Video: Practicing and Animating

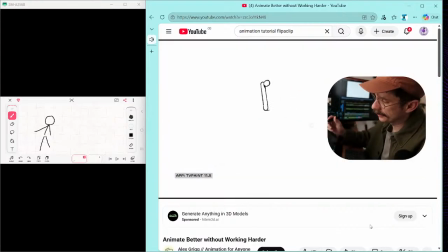If I sound out this rough animation, it might sound like bum, bum, bum, bum, bum, which is all very even and not very exciting. What I really want is kind of a clattery, dynamic, chaotic rhythm to add some excitement to the whole scene.
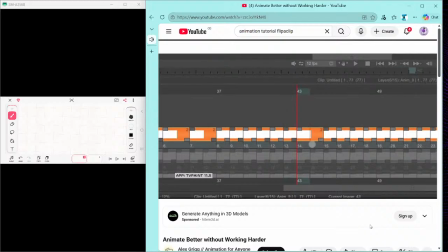So now I know that I can delete some frames, I can add a few details, and keep sounding it out as I go.
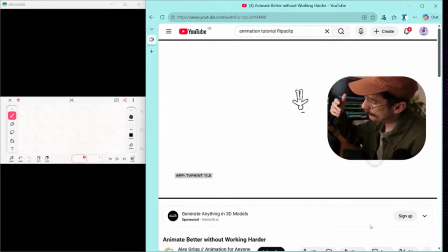So after a while, the rhythm starts to sound like bum, ba-dum, bum, ba-dum, bum, which is way more dynamic. I can also add some secondary elements to make the rhythm feel even more interesting. Of course, you can't let this technique hurt your other ideas like weight and staging, but I find that almost every first pass of animation can really benefit from me just making some silly sounds over the top of it. The last really reliable way we can reset our perspective takes a little bit of practice, but I actually think it's one of the best skills you can start to build as a creative person. In a perfect world, the best way to reset our perspective would be to ask an experienced animator what they think of our work. But we don't always have access to people like that.
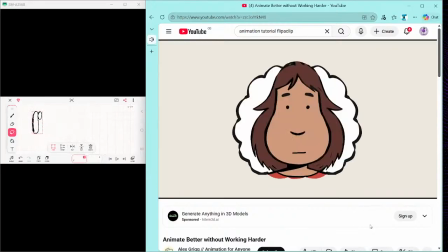On the other hand, most of us can think of a friend or a family member who doesn't know anything about animation, and we can use them to get this fresh perspective. But it's not the same sort of perspective, and I'll show you what I mean. Offer to show your work to your friend. I find that this trick works best if they're in the same room as you.
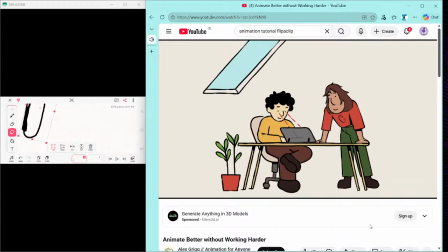Now, when you press the play button, try to watch your animation rather than your friend's reaction. Suddenly, you'll find that you see your whole animation fresh. There'll be parts that you would have watched hundreds of times that now start to feel a little bit wonky, and there'll be other parts that you were really worried about and were really laboring over, and they feel totally fine now.
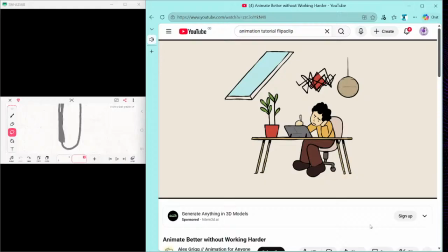This is that fresh perspective. Suddenly, you're not thinking like an animator who's been stuck for hours, you're thinking like the audience. This will totally change how you see your animation and give you loads of ideas about what you want to do next. For the second step, you can ask your friend what they thought of your animation and just be completely open to what they have to say. But you're not really looking for criticisms or specific ways to change anything. You just want to get a sense of whether they understood what was happening. Because if they didn't, you probably need to work on some ideas around clarity in your animation. Focus really carefully on the words they use to describe the motion in your scene. Do they use words like floaty or jittery or abrupt? Then think to yourself whether those are words you want to use to describe your motion.
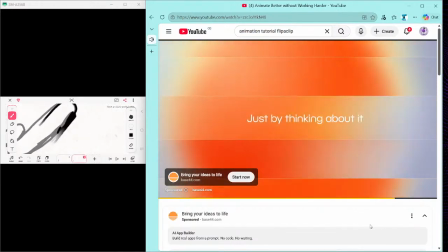Imagine being able to build an app with your name on it, just by thinking about it. Meet Base 44, a complete AI creation platform.
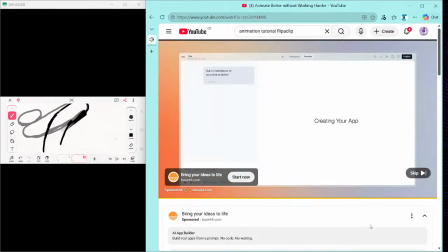Describe what you want, and watch it take shape. You can plan, custom.
And if they're not, you might need to look at ideas around timing and weight. There is a chance that they offer suggestions on how to change your animation.
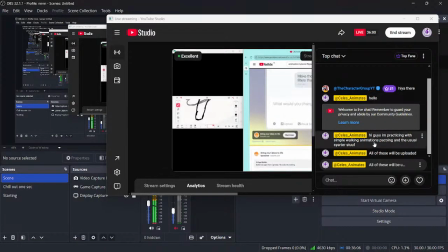And I don't want to be rude here, but those suggestions are almost always wrong, but they're still really useful. And maybe this is the bit that takes a little bit of practice. But for example, maybe they'll say something crazy like, oh, I think the character could use a cowboy hat.
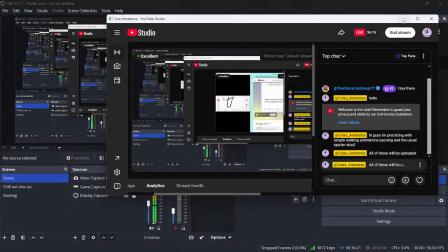And you're just like, but that doesn't make any sense. It's still worth thinking about why they might have suggested that in the first place.
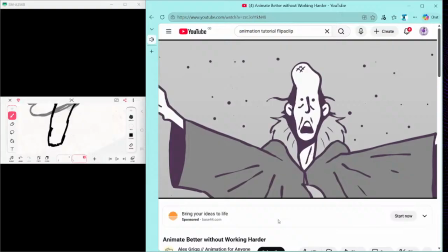Are they stuck on something? Maybe you've drawn your character's head a bit weird and your friend just gets the sense that something's not quite right and they don't know how to articulate it. The point I'm trying to make here is don't take their suggestions too literally. Just focus on what might be at the heart of what they're trying to change, and you'll have to use your intuition and your animation fundamentals to figure out what steps to take next. I recommend doing this whole process a couple of times while you're working on your animation because you don't want to leave it too late. So it's good to ask a friend during your rough pass so they can focus on like the big ideas of staging and storytelling and just the timing of everything overall. Because if you don't fix those ideas early, it's really hard to change later on.